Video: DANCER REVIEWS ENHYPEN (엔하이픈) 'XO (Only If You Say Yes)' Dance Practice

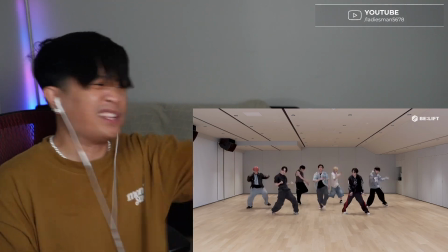Right there. Right there. That's all I'm saying. I'm breaking down ENHYPEN's dance practice to EXO only if you say yes. Y'all know ENHYPEN is just too smooth, so if y'all like them, don't forget to subscribe and let's go, baby.
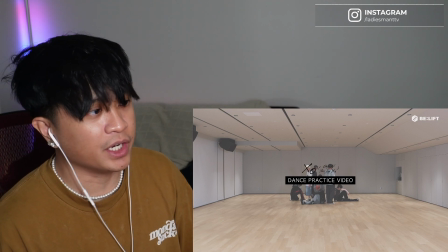I really like their setup for the intro here. Different poses, also different levels.
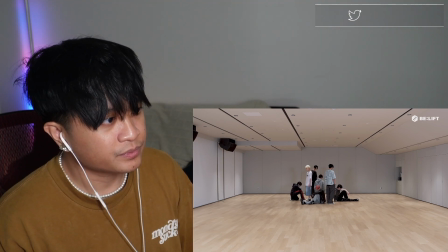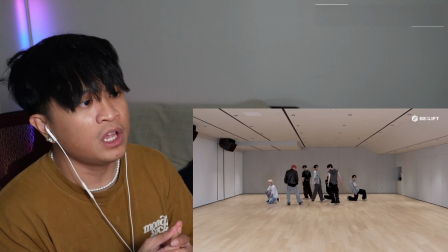And the way they approach the intro, super chill, but at the same time, it sets the tone for the entirety of the dance practice.
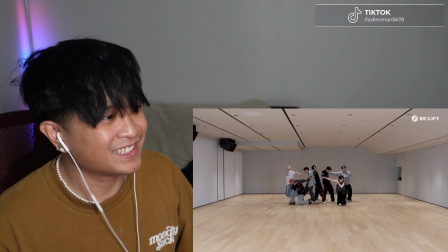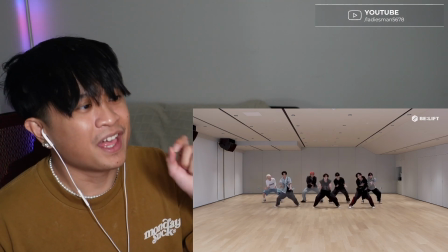And then once the bass comes in, they attack the choreo a little bit more on the aggressive side.
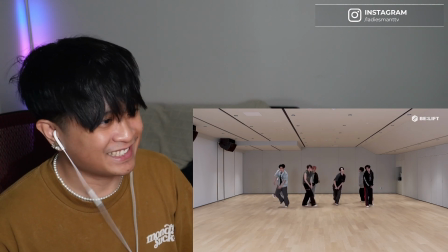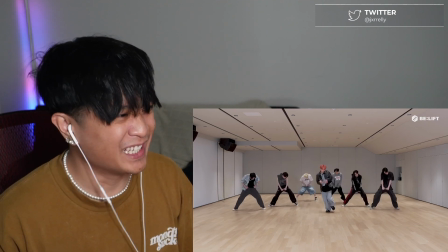Oh, this formation, dude.
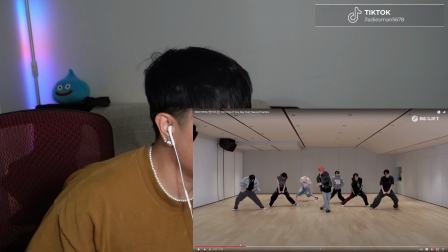And the reason why I really like this V formation that they got going on here is the fact that he's center.
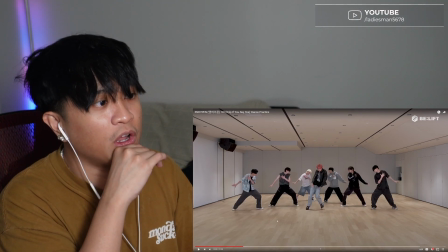He's just killing his mini solo part while they're doing poses and or accent choreo.
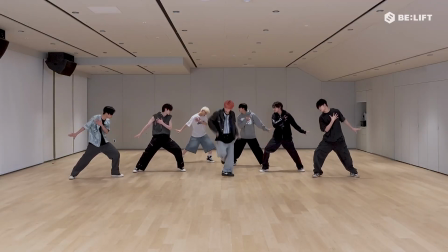But what I actually want to point out is not necessarily the dancing itself, but the spacing within the formation.
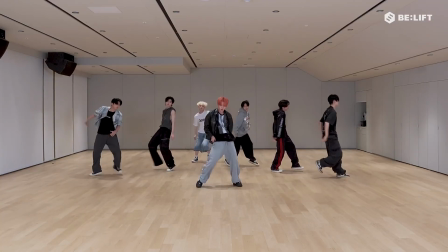The room looks like it is on the bigger side when they perform that way, not towards the mirror.
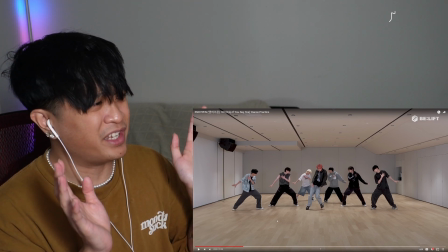It looks like they're not performing towards the mirrors, or if there's any mirrors in this dance room at all, but it looks like they're performing on the longer side of the room.
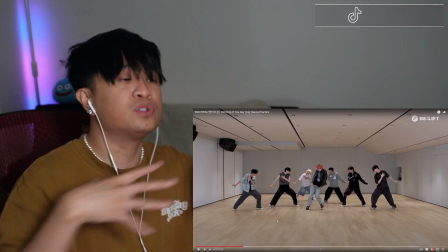And what I really like is that they really make use of the spacing that they got when it comes to this formation right here.
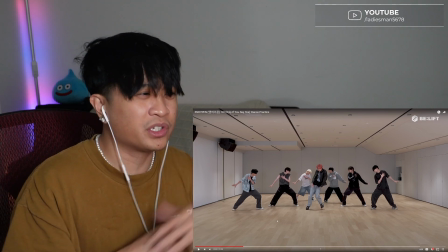So because it looks like they're, you know, on the taller side for idols, so they're going to be lengthy a little bit,
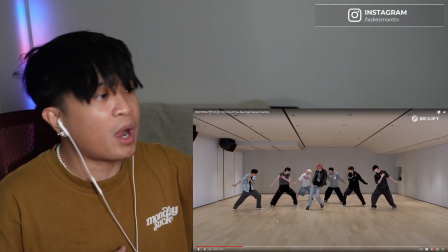so you want to be able to use your spacing properly, so that way you could fully extend certain movements when they have to.
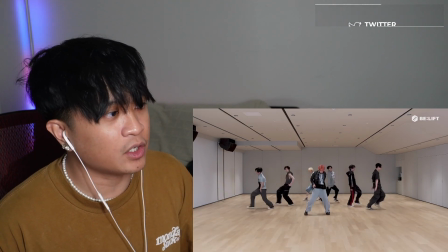Great accent choreo to really highlight him too.
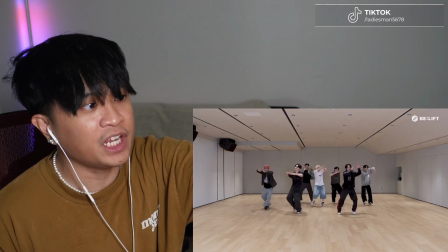And then smooth transition into that mini circle formation
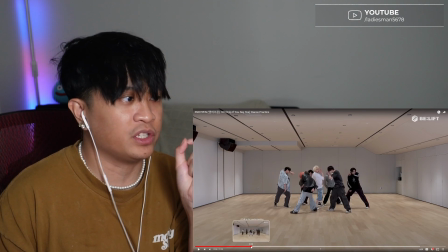without really showing that they were gonna get into this formation. This is what I really like from the transition from the V formation to this
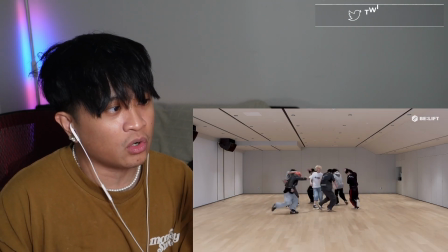smaller condensed formation where it looks like it's a circle and they rotate a little bit to create these windows.
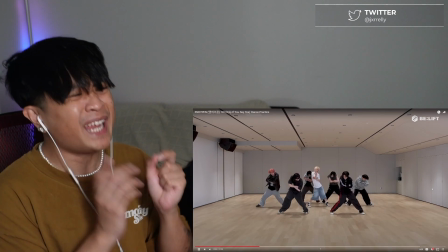Man,
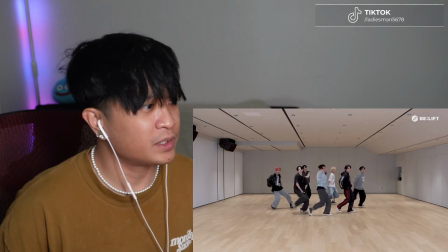great roll off effect right there. I'm gonna just go point that out real quick.
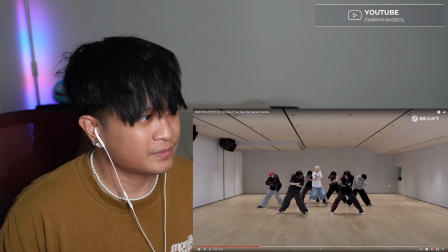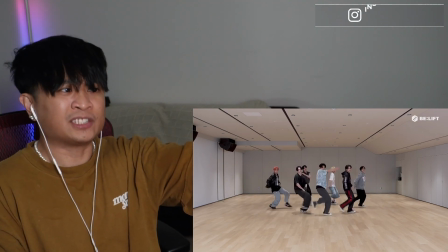Right there. Right there. That's all I'm saying. One more time, one more time.
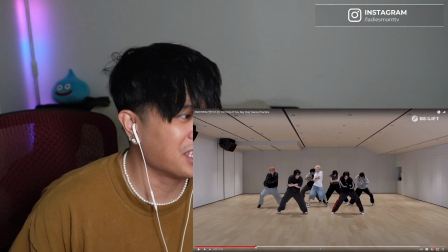It's like this low-key a reaction / review.
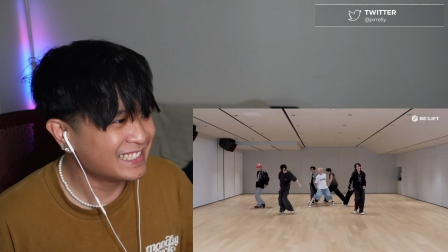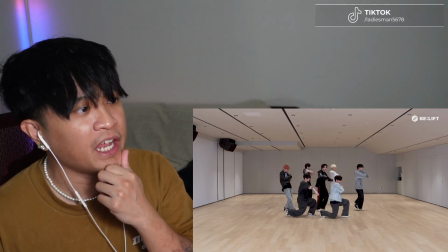Great use of the footwork to go ahead and condense the formation here as well.
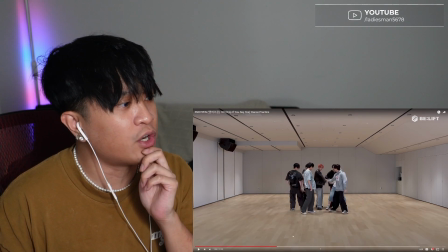And I actually think I don't point this out enough with taller
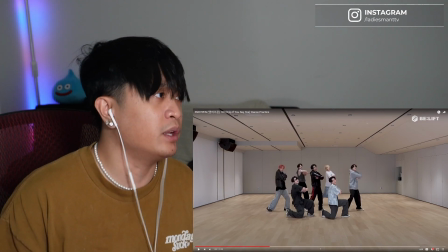dancers or just lengthy dancers in general when I review dance practices for K-pop groups that are on the taller side.
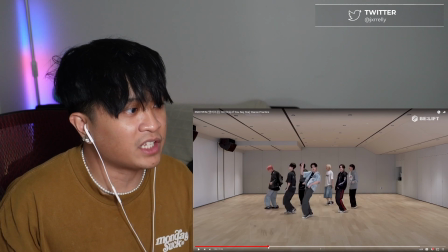I think what I really like about ENHYPEN is the fact that they really commit to their levels, even though they're on the taller side.
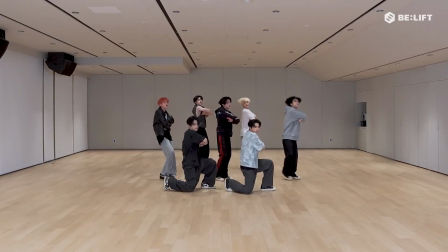I know that, you know, being on a dance team, I have taller friends. Well, everyone's taller to me, but I have really tall friends.
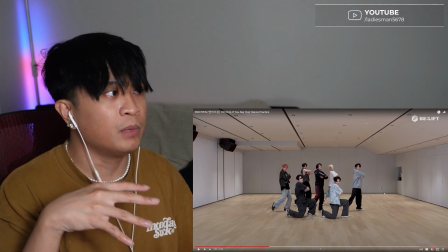It is a little bit more of a challenging part when they have to meet at a lower level,
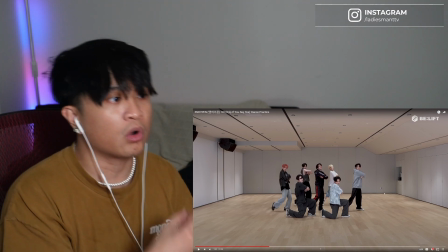especially getting down to the floor or like just going below mid-level.
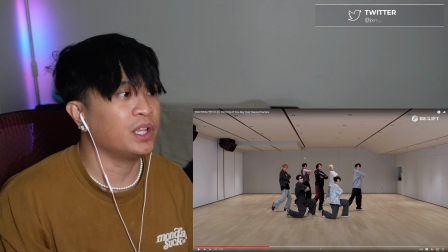So I think what's cool is ENHYPEN is that they really commit to the levels that they do for formations,
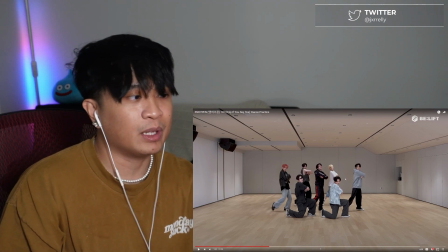so that it gives us more of a dynamic when they get to that part.
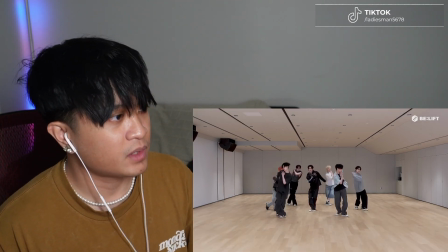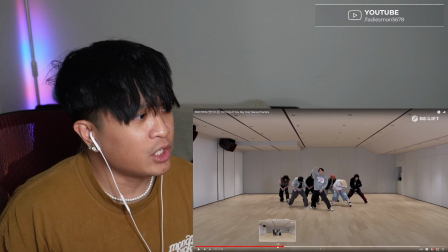Great effect here. Great teamwork. I feel like I don't see this enough all the time with groups.